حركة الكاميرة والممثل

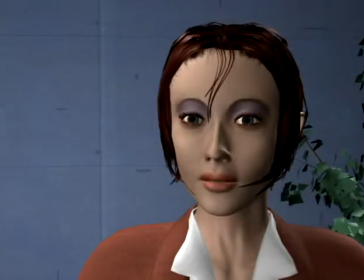We'll now use the close-up on the blue woman, again the close-up on the red woman, the over-the-shoulder on the red man, and so on.
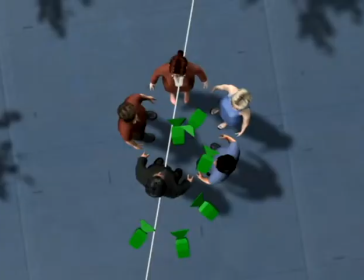By picking one line, we're able to cover most of the scene from the outside and go inside on the same side of the line to get any extra close-ups.
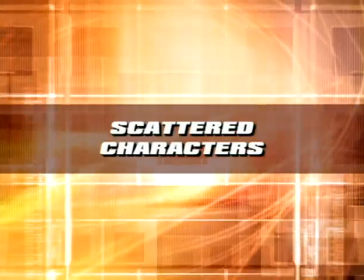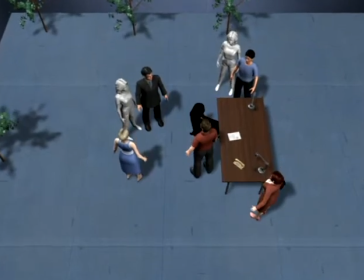Probably the hardest situation to get an overview of is when characters are scattered all over the scene.
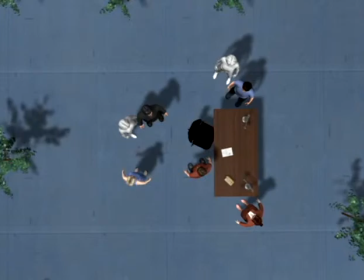The first thing to notice about this is that we'd be much better off by rearranging the characters so they wouldn't be as scattered. But assuming that they have to be exactly where they are now, our goal again is to create as few lines as possible.
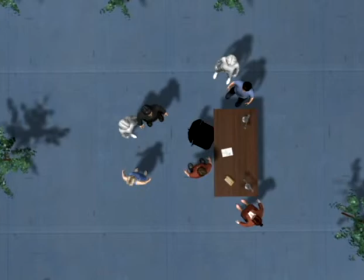First, we'll consolidate all characters close to each other and treat them as one character, so for line purposes, these two will be one character, and so will these two. Secondly, we want to find the center of the scene as soon as possible. In this scene, the main dialogue is between these three characters, so that's an A shape we can cover outward from the center.
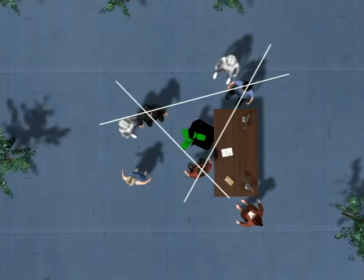If we have more specific dialogue between the red man and the man in the suit, we'll also put in two external reverses, which we'll need to hinge in and out of. In order to cover the red woman, let's treat this as an L shape and sneak over the line to get a close-up.
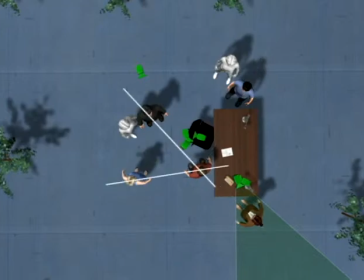To cover the blue woman, let's also treat this as an L shape and again sneak over the line for a close-up. That covers it, but the spatial continuity can be a little questionable because almost every shot is a close-up. What we'll do about that is first of all create overlapping groups.
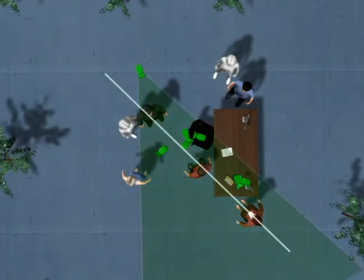These three characters make up an I shape, so we'll make sure to frame this over the shoulder to include the woman in the background. We'll also frame the close-up on the red man to more fully include her in the background.
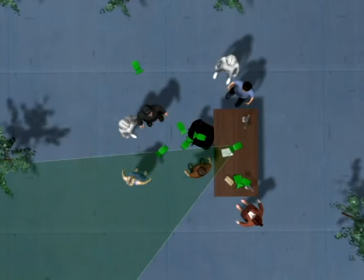Additionally, let's create a new shot on the red man that includes the blue woman in the background, which should be easy to get in and out of.
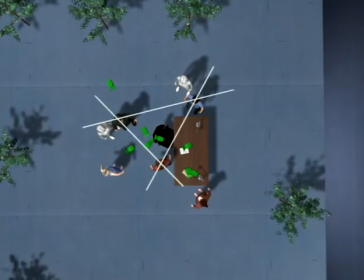Finally, let's create a master, which we're doing last in order to position it to get easily into the first close-up. This will be the first close-up, so we'll place the master here.
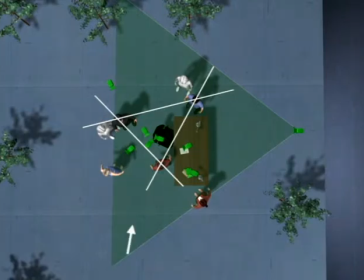If we had placed the master here, we would cut across a line no matter which camera we went to afterwards.
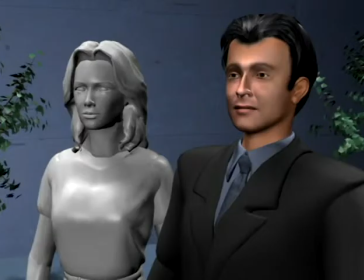So starting in the master, we cut to the close-up on the man in the suit, the external reverse on the red man,
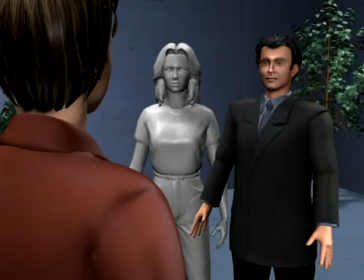the external reverse on the man in the suit, and the close-up on the red man.
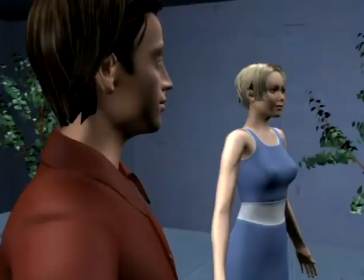To bring in the blue woman, the first shot on her includes the red man in the foreground.
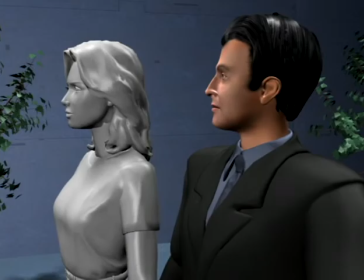The man in the suit turns to her, and for this dialogue we use the close-up on her.
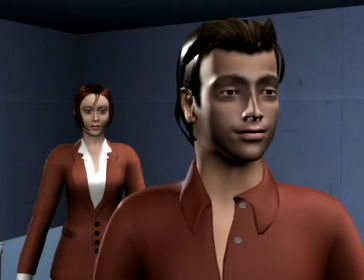Back on the original line, let's experiment with using the L shape to sneak over the line.
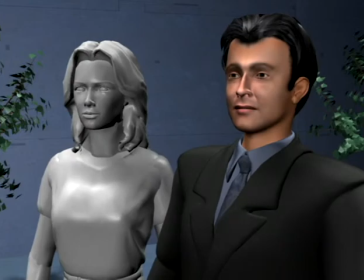As we cut to the man in the suit, the original line is clearly active, but this is where cutting across to the blue woman works just as well.
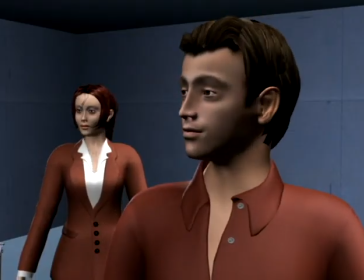The red man turns to the blue man, and we cut to the shot on him for the first time. As we go back and forth, the line is clearly between them. But even so, we can sneak over the line to the close-up on the red woman.
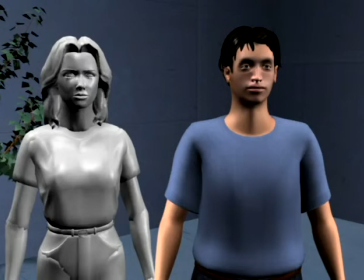Getting back works just as easily.